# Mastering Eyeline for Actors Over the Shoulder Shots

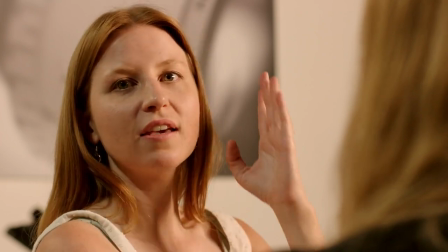[3:59]
So Seth, tell me the closeness level on a scale of 5,
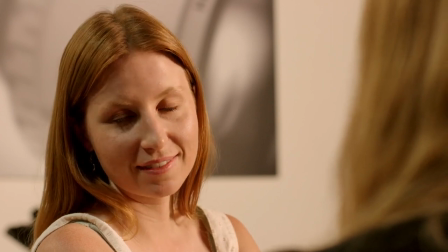[4:05]
1 to 5, 5 being the closest, as I move my eye line. Okay?
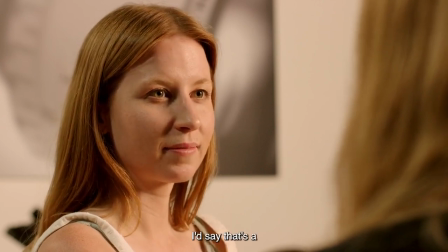[4:10]
Here's first one. I'd say that's 2, Okay?
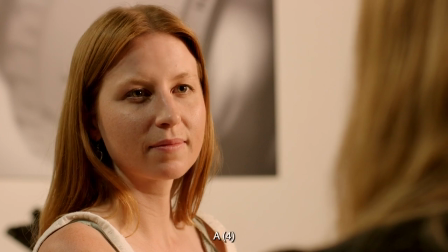[4:19]
3, a 4. Okay, yeah, that makes sense.
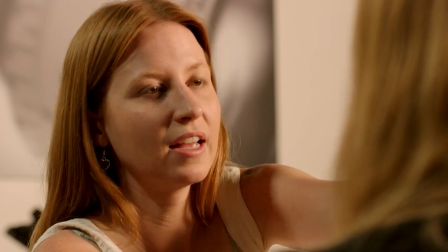[4:25]
So 2 started actually on her temple here. I jumped to this eye, and then I went to like her hair.
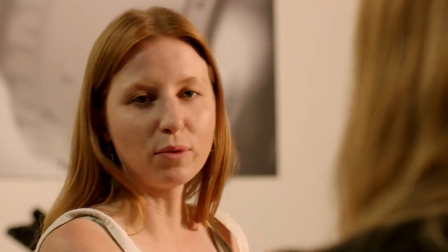[4:32]
Obviously 5 would be this, right? Yeah.
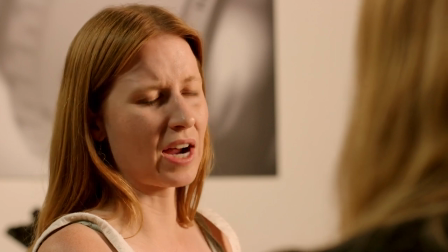[4:35]
So it's really interesting because for me as an actor, I can't imagine having to like perform and look at someone's temple.
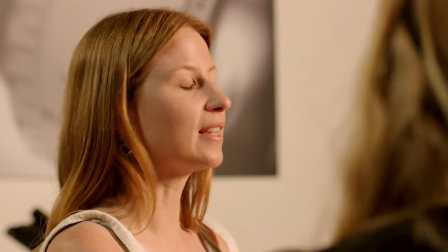[4:42]
But if it makes sense, if that's what your director wants, at least you know why they are asking you to look there.
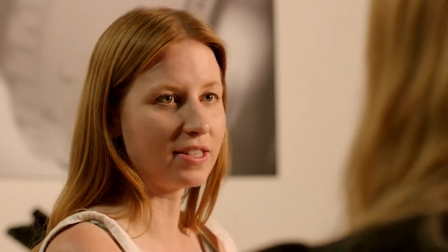[4:49]
Because there's a huge difference for having to still concentrate on acting while looking at someone's temple,
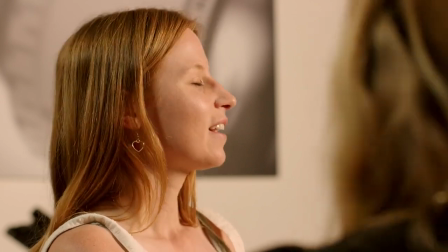[4:55]
wanting to go to their eyes, but like, you know. And another note is like being strict to that,
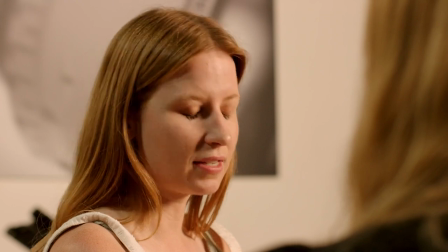[5:02]
because if I suddenly go from like here during the take and then at the end of the take I look up and I'm there, that's a completely different look,
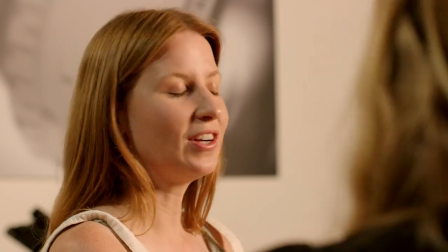[5:08]
right, Seth? Absolutely. So the biggest thing here is like, is that something I want to do as an actor?
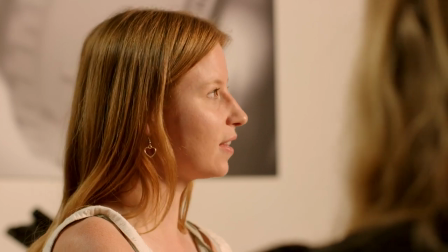[5:13]
Do I want to feel closer to them at the end of the take? Because that's another fun thing I could do.
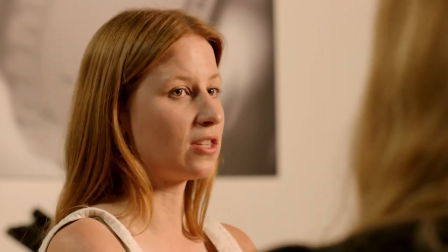[5:17]
I could have an entire conversation that it starts from like me sitting in that they cut on.
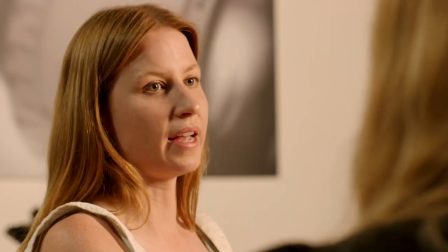[5:23]
We're having a serious conversation. I'm playing a little further from the lens. And then, okay, she finally confesses her love for me.
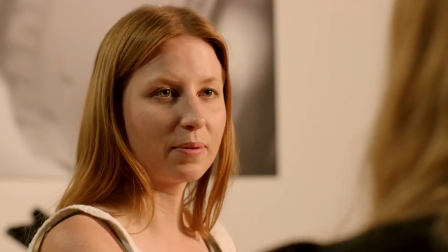[5:30]
I look down, and then I'm finally back up, and we're suddenly just like a little bit closer.
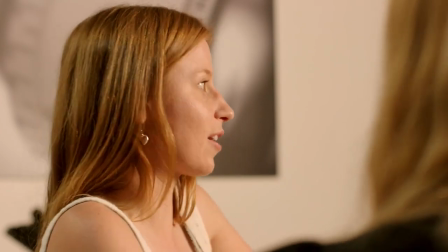[5:37]
And that could be something you play with. That could be something you suggest with your director. It's having so much fun by understanding the technical that allows the creative to drive itself home. And that's just something that we will try and continue to perfect, I would imagine, as actors, right? Absolutely. Yeah, understand and then perfect and be able to play with. It's so much fun to know that you can feel closer and more honest by just moving your eye line to a different eye. Yeah. And I think I want to reiterate one more time how important it is to have those conversations with people on set, your operator, your DP, your director. We want to be there for that. We have a lot of fun. This is the art in it, right? Like, we are used to the technical, we're used to the creative on our end, but like to involve performance and to involve actors makes the story better, and we're able to tell it in a truer way.
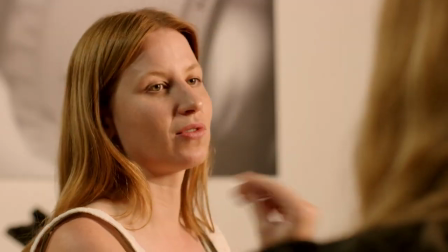[6:32]
And so having that conversation is going to be really important.
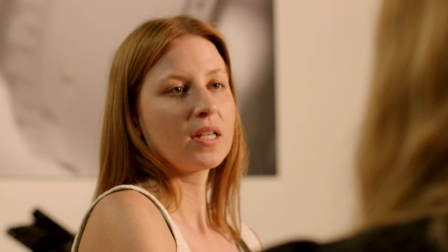[6:36]
Like, hey, does my eye line, like knowing my camera's here, that's A-cam, knowing my camera's here and it's my coverage, I can ask my director, I say, hey, does this look good?
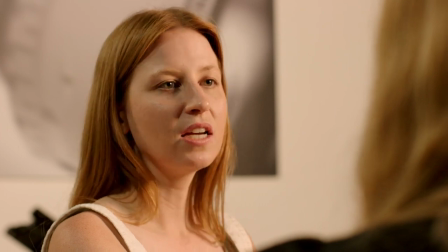[6:44]
Or like, should I do this? Like, do I want to feel closer? Hey, by the end, should I be here?
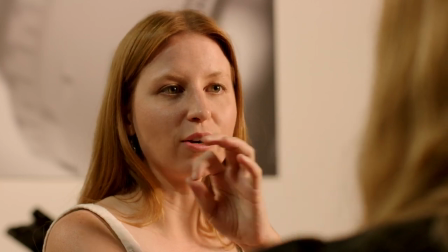[6:48]
So it's like really figuring out what that looks like is going to be a vital part of, and communicating that is going to be a huge part of the process. Yeah, it's way more fun to have an actor who wants to be collaborative and who understands the rules than to just have an actor who's basically a talking prop, right? Yeah, I mean, and just having that conversation about closeness and where we are at the story is going to be really fun. So, yeah, Eyeline's a really, really